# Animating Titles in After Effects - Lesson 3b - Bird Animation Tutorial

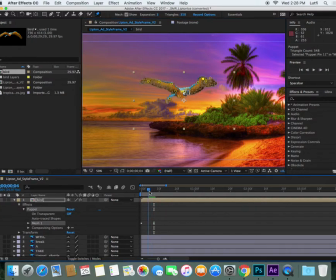(8:17)
Kind of need to maybe just make that compress a bit. And then bring that back down to here. Cool. All right, so what we can do is just basically just test one movement. What do you think? Does that look okay? Yeah. And then you don't have to keep doing that over and over.
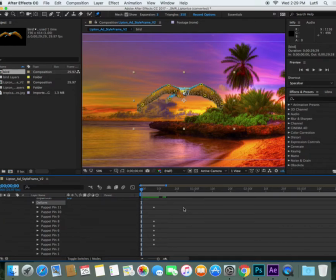(8:34)
You just basically use these keyframes to, and then you copy and paste them. Okay, so I'm going to just select those all, expand them out. Just a little tip, if you hit the little apostrophe key next to the number 1,
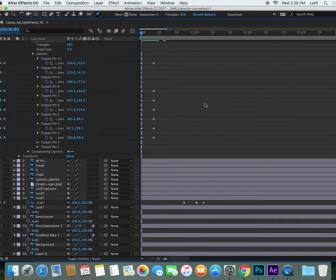(8:49)
it makes that full screen like that, and you can just gives you a bit more stuff to look at. And I can just basically go copy. In fact, I should make sure these are included as well, even though they didn't change. So in fact, we don't need to include them. They're probably the 2 pins on the body. I'm just going to
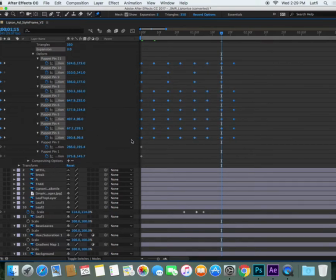(9:11)
paste, and then when I do a few, I can select that whole lot, copy, paste. Stuffed up a little bit. There you go. So let's minimize that now and just have a look at it.
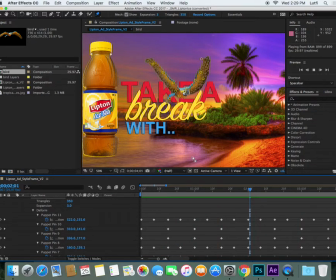(9:25)
What do you think? It's going to do the job. It's not perfect. If you wanted to kind of finesse it more, you could basically change the keyframe interpolation to kind of make it go slow up and fast down, because that's really what it should be doing to stay in the air. But for the purposes of this animation, I'm not going to spend ages on it.
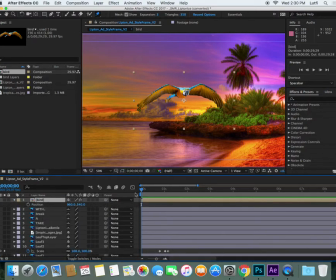(9:44)
And then all the thing that's left to do is just position it. There is actually a way to record motion. I just can't remember how to do it at the moment. But anyway, what we'll do is we'll just do it manually. So as it flies in, we kind of want him to be...
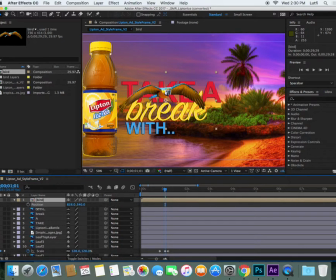(10:03)
Oh, hey, Steph. How are you? Hi. Just doing a little bird animation in After Effects.
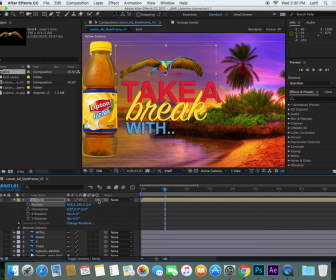(10:10)
We might make it a 3D layer just so that it can fly towards the camera as well. And then, so all you need to then animate is just the start and end position.
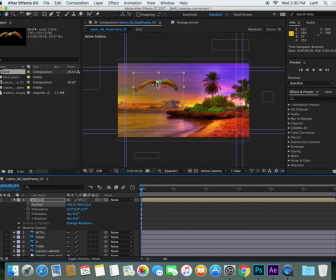(10:22)
So, again, you can just physically put him over there. So now, oops. Make sure you keyframe it, of course. So, again, I always like to work backwards. So, turn on your stopwatch. Go back to the start.
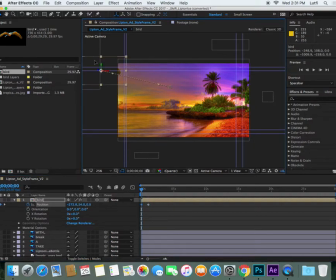(10:40)
Position him out of the screen. And then, afterwards, we might have to fly over that way, but also towards the camera. So I'm going to just play with this value to make it kind of grow at the same time.
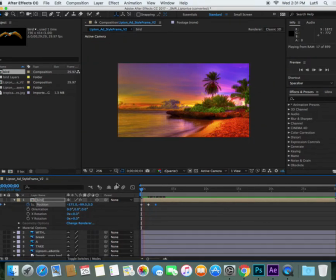(10:57)
Okay, so let's have a look at that. What do you think? A little bit tacky, but you know, you get the idea. Maybe we can just tweak that trajectory a bit.
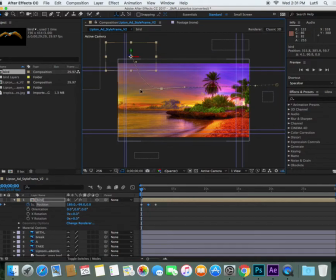(11:12)
What's cool about After Effects is you can sort of move the points around. You can play with the Bezier curves like that. Yeah, what do you think?
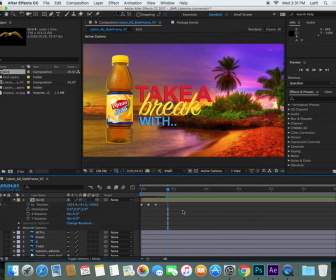(11:28)
So yeah, there you have it. How to do a quick bird animation in 10 seconds. I suppose what you can do is add a bit of bird, like poo dropping out of the bird as it flies over, just extra bit of comic,
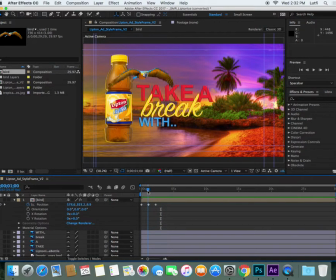(11:43)
about comic relief. Probably what I'd also do is maybe put the bottle in front of the bird,
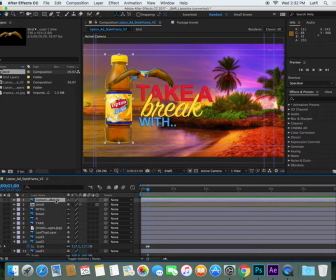(11:49)
where's the bottle, so that it kind of looks a bit more three-dimensional. Yeah. There you go. So it's all an illusion, but it's how you kind of put these things together.